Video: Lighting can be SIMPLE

Something that is really important as a cinematographer is being able to use our
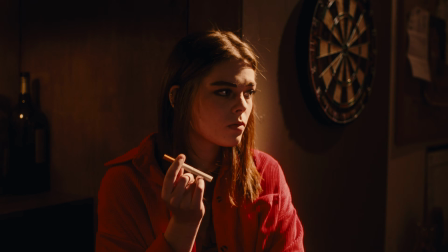location and the production design to find ways to motivate our own artificial lighting. Say we place a lamp in the background and we put our subject in front near the camera.
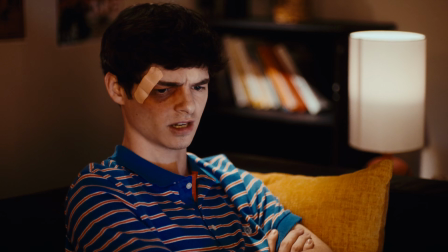What I would do and what most cinematographers would do is piggyback off that
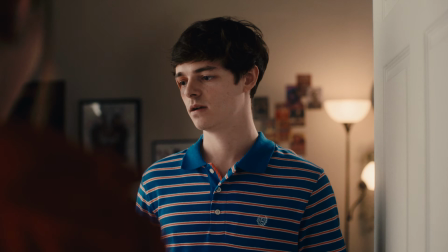lamp and then place our own light that's closer to our talent as a key light. And what this does is it gives depth to our scene and it gives motivation to where our key light is coming from.
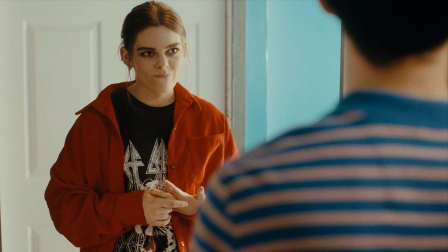Finding motivation for lights can be kind of tricky sometimes, especially if your environment just does not have any windows or lamps or any fixtures anywhere.
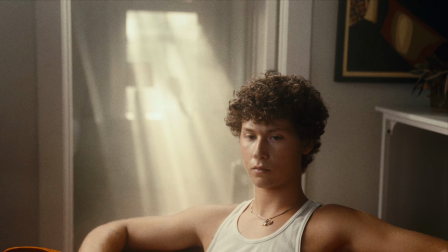So for this example, I placed the couch kind of in front of a door frame,
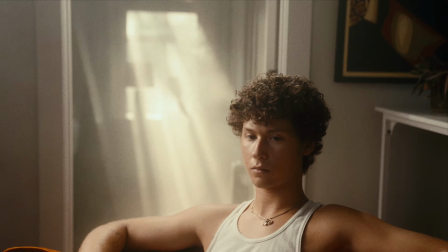but far away so it doesn't look like unnatural, like there's not a couch in front of the door frame. The reason why I did that was because I have a window that is pretty much being used for every single one of these videos now. And around 6 or 7 o'clock, the sun comes in really beautifully through that window.
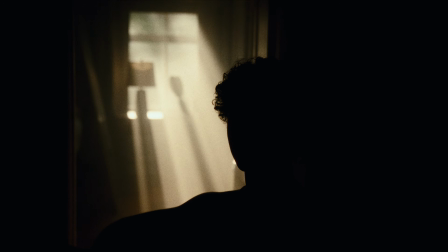So what I did was waited till 5 or 6 and I just used some haze and got these amazing light beams coming down. Something that I thought about with the haze specifically was that haze was gonna
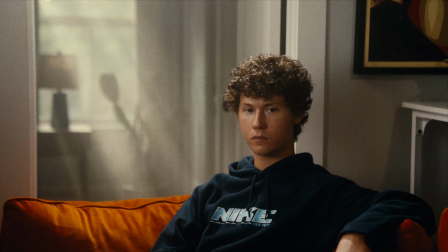stay in that room more and affect the foreground or me less.
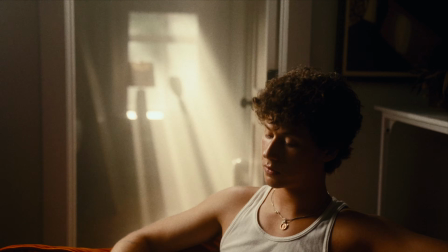So it gave this scene a lot of depth and contrast.
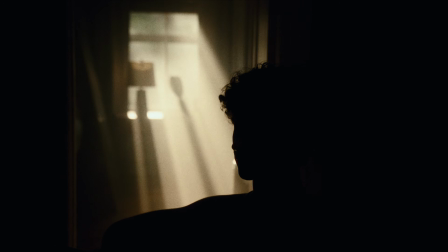The first light I used was just a 300D with the reflector dish, and that was pointing at me, giving me like a little bit of a kicker hair light because those light beams are hard light coming through that window. And for my key light, I just used a big softbox that I'm using now,
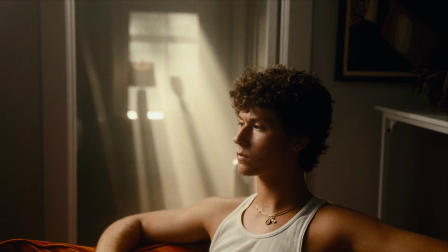and I put that really angled so I would have a lot of contrast on the other side of my face.
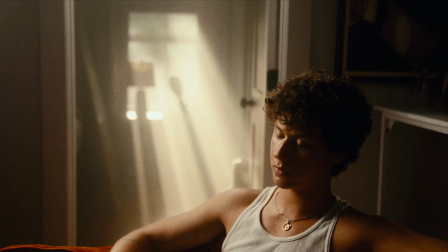And then the other light that I used was just the F21C, and I used it as like a TV. So this scene's supposed to be me watching TV during the day. And that just gives like a little fill light on my face.
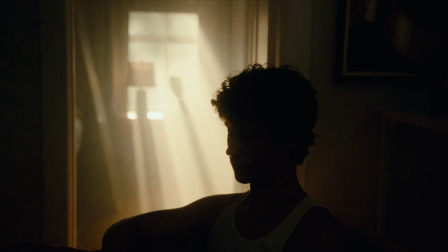And there was also, I think I was using the MC as well to just give a little bit more room tone and some more fill on the other side of my face.
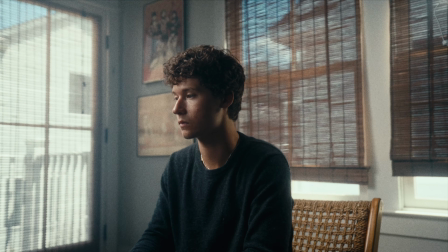So this next example is basically exactly what you're looking at now.
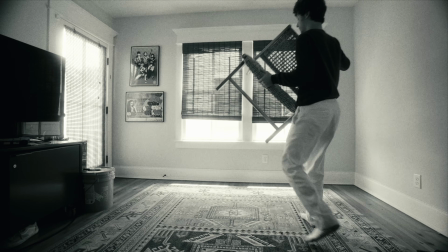The first thing that I thought was, okay, I'm gonna place this chair right in the middle, and this makes it pretty easy for me because it's already my apartment and I know how the light reacts in here,
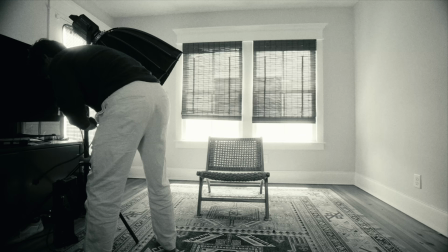but we have a big window to the right of the frame. And what we're gonna do is we're gonna use that to key light our subject. The theme of this video is gonna be high contrast, so we're going for a high contrast 8:1 ratio.
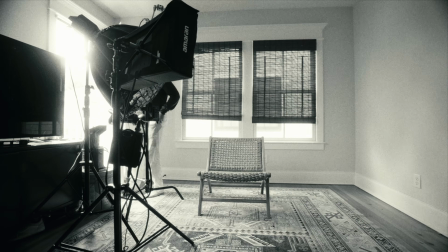We have our background light that's giving us some texture and some extra hard light coming through our scene. And then the next light I'm gonna use is a little bit of a key light. What we're gonna do is wrap this light. Instead of giving a fill and making a light sandwich with our subject, we're going to use the Amaran to wrap the key light
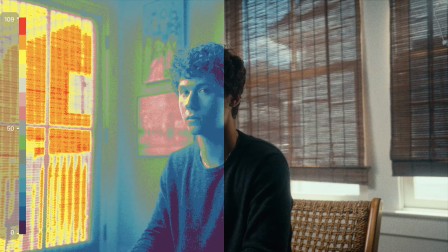around our subject's face to give more dimension to the face.
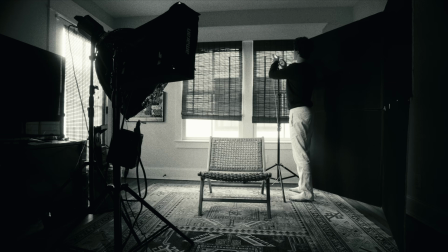And then the last light we're gonna use is just the MC. You can notice that there's windows behind us.
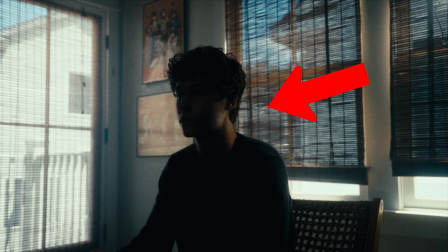So this is a perfect opportunity to motivate a kicker light to the left of our subject.
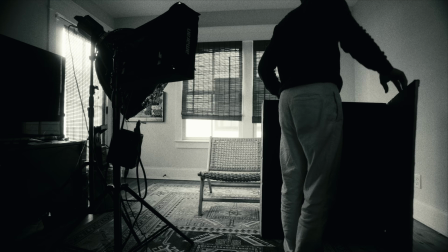Because we want a high contrast look, I'm gonna use a big V-flat and I have it to the black side.
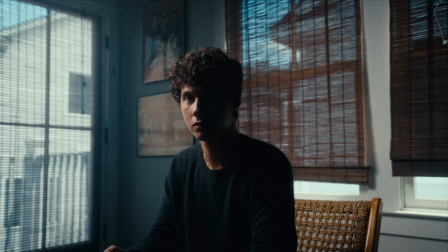What this V-flat is doing is it's bringing down our shadows on the left side of our face so we have more contrast. I want to just get those people who are just starting, their wheels turning, to figure out, oh, should I place this light to the left of my subject? Should I place the light to the right of my subject? Where am I gonna place the camera based on where these sources are at? I hope me bringing this up and this information helps you in any way. And if anybody has any questions, of course, just leave a comment below. I try to respond as quickly as possible.